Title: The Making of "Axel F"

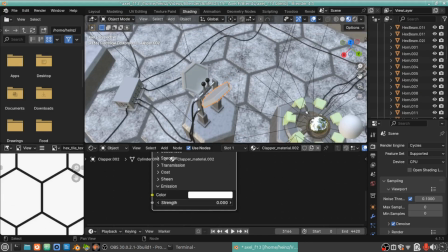1490s
By the way, if you're wondering how these glow, it's just I'm animating this glow strength value on the principal BSDF node.
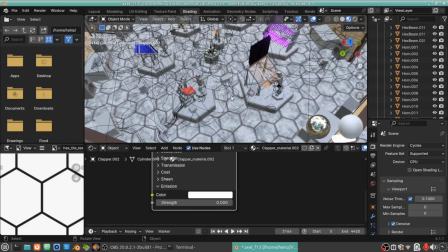1504s
And now let's talk about these wires. You noticed how many wires there are?
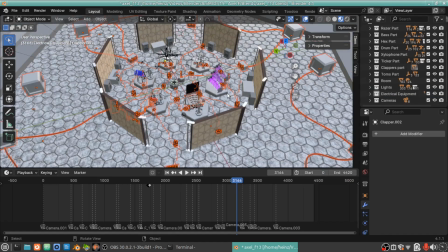1512s
And electrical equipment, select objects. Look at all of these cables and cable boxes.
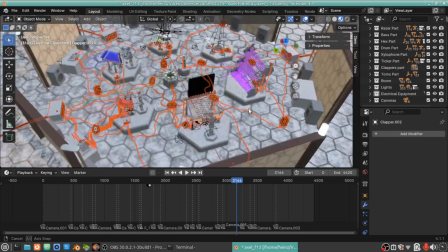1519s
I had to model all of these.
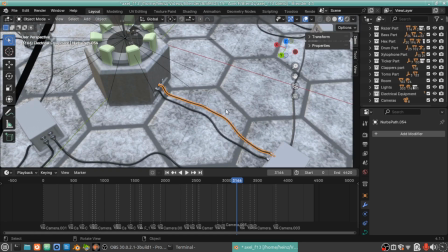1523s
I wanted to do cloth sims for these cables, but it never quite worked right, so I ended up having to model them by hand. And these are just spline curves.
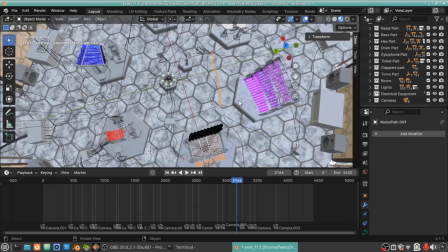1535s
I modeled every single one of them by hand, and it took a long time.
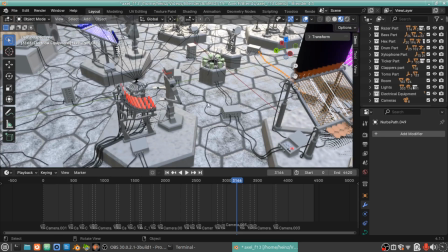1543s
But I just had to add them because otherwise it just would have looked kind of bare.
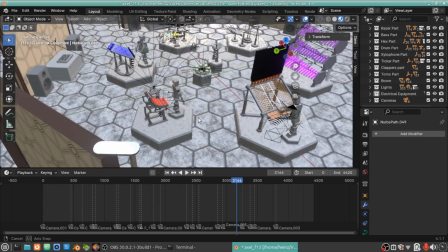1554s
Oh, actually it looks a lot cleaner. Let's talk about the floor texture.
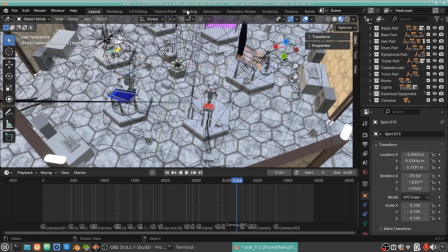1561s
This hex tile texture.
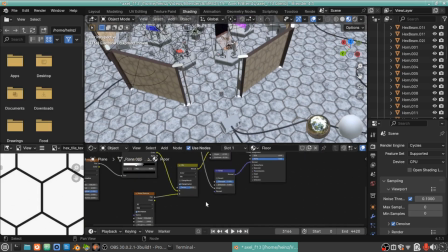1566s
This is a pretty complicated shader, but I'll explain it. So here we have a noise texture.
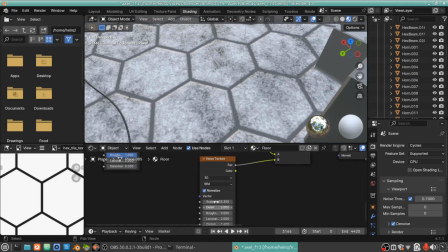1573s
It's a big noise texture. And then we have a small one to add more detail on top of that.
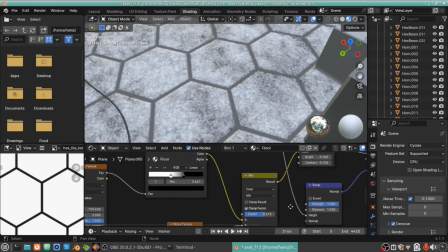1581s
And we're just mixing them together. This one has a color ramp to kind of clamp it.
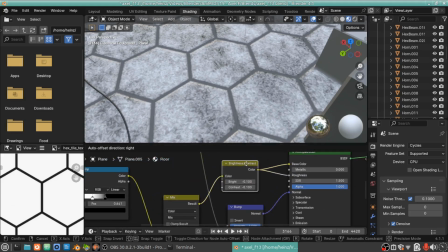1589s
And then they're going into this bright contrast node to kind of change the color a bit.
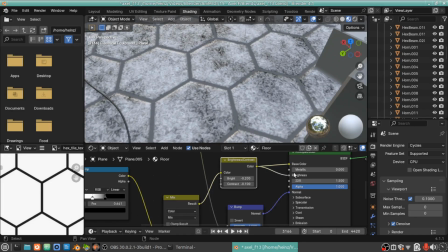1596s
And then they're going into both the base color and the roughness of this BSDF, so that's how you get the shine on it.
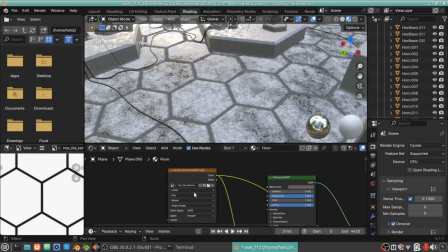1607s
And then we have this hex tile texture that you can see right here.
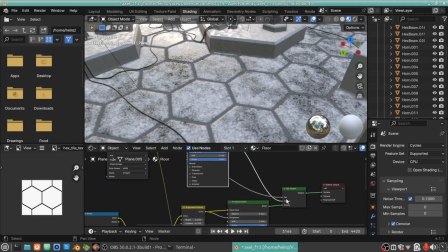1614s
It's going into this mix shader, and it's also going into this bump node to add some sort of a little definition, make the tiles pop out a bit.
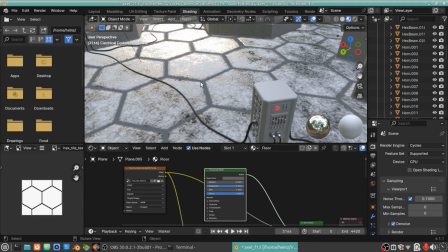1628s
And then we also have this other BSDF shader for the grout between the tiles, which is just a flat gray. And then both of these BSDFs are going into this mix shader, and the factor is this hex tile texture.
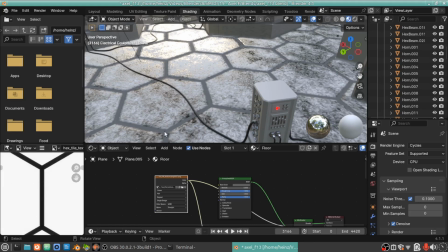1646s
So the black parts get mapped to the gray, and the white parts get mapped to the tiles. I thought that was a pretty clever kind of shader. And now let's talk about the cameras.
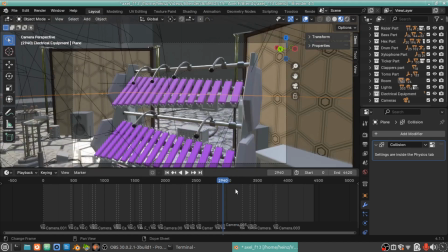1661s
I was going for a kind of mix of handheld camera moves
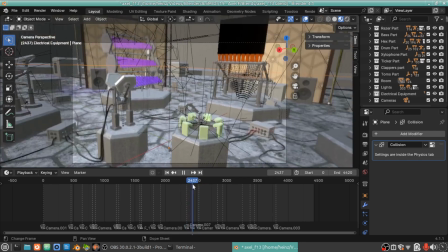1671s
and kind of sweeping wide shots like this on a boom,
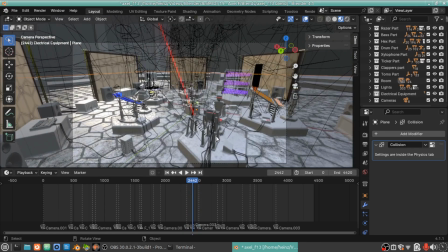1681s
which is kind of like the Tabernacle Choir videos,
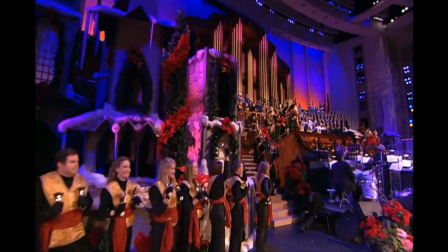1685s
where they have a mix of handheld close-ups and far-away sweeping boom cam shots.
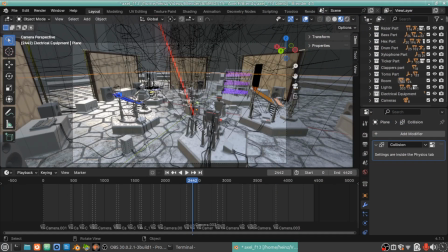1695s
What else is on my list of things to talk about?
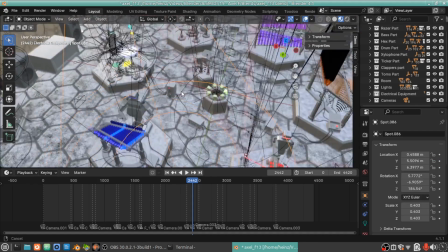1699s
Oh yeah, let's talk about this drum bot.
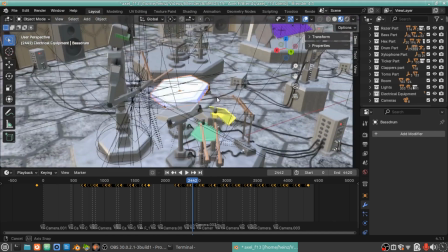1705s
I took a different technique to animating this guy. See all these empties?
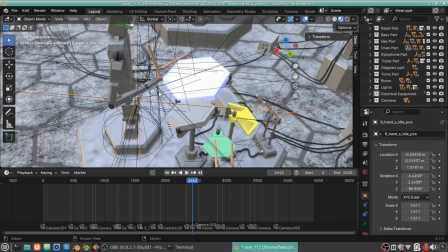1711s
They're important because of their position. Because I didn't want to have to
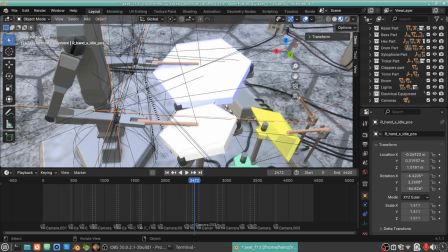1716s
dictate exactly where the hands should be with lists of numbers in the code, because that would be super tedious. So I did this instead.